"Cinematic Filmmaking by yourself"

Now again, when it comes to lighting, it can be a lot harder to control lighting when you're outside. A good rule of thumb is just make sure the sun isn't directly in front of you or directly on the side of you. Try to position yourself so that the sun is either hitting 45 degree angle from the front or 45 degree angle from the back. So if we play around with this lighting,
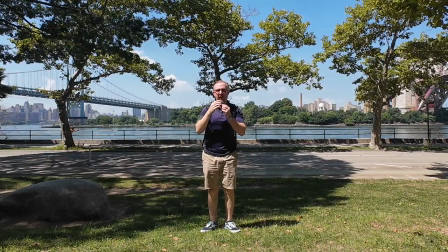[24:35]
let's see how this looks. I can feel the sun over here. I can't see because I'm about 10 feet away from the camera right now, but it's probably pretty dark on the left side of my face.
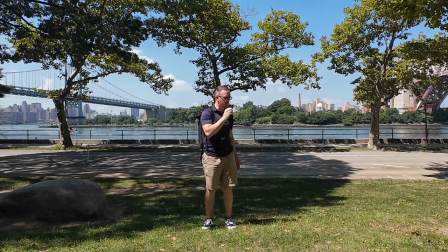[24:45]
And just judging by looking at my shadow's over there. This is probably okay. Again, lighting's probably a bit harsh, but this is something you could just go ahead and play with the exposure in post. very, very little, just slide them up and down. Just
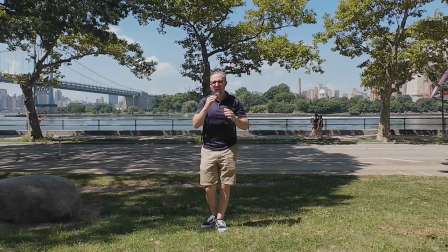[24:59]
I'd probably just lower the exposure a bit and then not make it seem so contrasty. This is what happens when you film in the middle of the day. You could always just try to film not in the middle of the day, early morning or late afternoon, early evening.
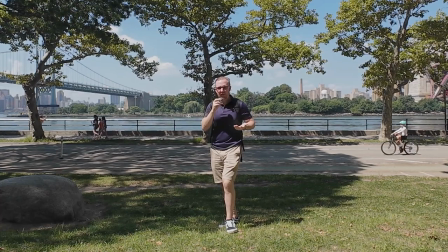[25:10]
I like to just film when I have the time, and a lot of times that's around lunchtime, around the middle of the day. So do what you will, but it's definitely easier if you film during the sunset or the sunrise. But again, like I said, editing in post doesn't take that long at all. It's pretty easy.
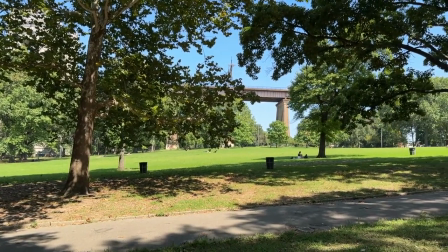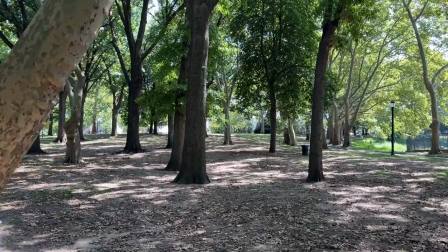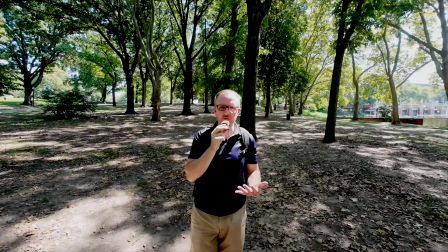[25:41]
Also, one thing you could do is try to find an area like this that has a lot of trees, or if you can go underneath a train trestle or train tracks like we were before,
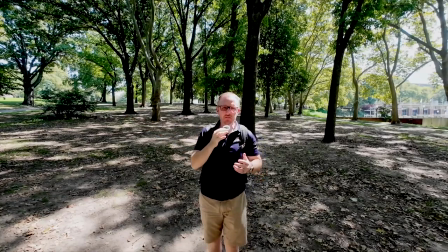[25:50]
the Amtrak is right over there. This is going to create some cool lighting effects. The trees, the train tracks, the bridges, this is going to almost act like a big filter for that bright sun,
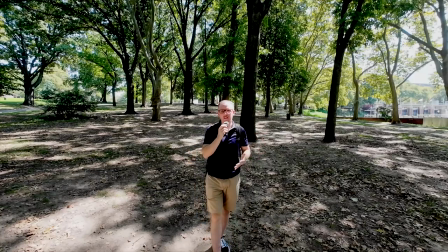[25:59]
and it's going to give you much softer lighting, and overall it's going to look more cinematic. So definitely something if you live next to a park or next to an elevated subway line or train. Definitely something to think about when you're trying to look more cinematic. B-roll. B-roll is one of the most fun things about going out there and filming. I always feel kind of like a photographer. The only difference is I am just hitting record and letting the video record for 10 seconds rather than just clicking a still frame in time. I'm letting it go for 10 seconds. This is where the iPhone with all of its different lenses, the ultra wide, wide, medium, and telephoto length, can really be super versatile. And honestly, for filming in the day and even sometimes in low light, it's all you need. I purposefully left my big expensive camera home just to show you that you don't need to spend a ton of money when you're going out there and filming videos in public. You're trying to make them look more cinematic. You could see with this camera, if I get up close, there's absolutely no background blur. This is a cheap but really good action camera. Cinematic background blur is cool, but honestly, it's just so much easier to carry small, lightweight cameras. If I could do it, you could do it. It's totally possible. So there you go. That's how you can make your videos look more cinematic, whether you're filming indoors or outdoors. If you follow the tips that you've learned in this video, I guarantee you, your videos are going to come out much better, and you're going to have a lot more fun doing it. Hope you enjoyed it. Hope you learned something, and I'll see you in the next one. Thanks for watching.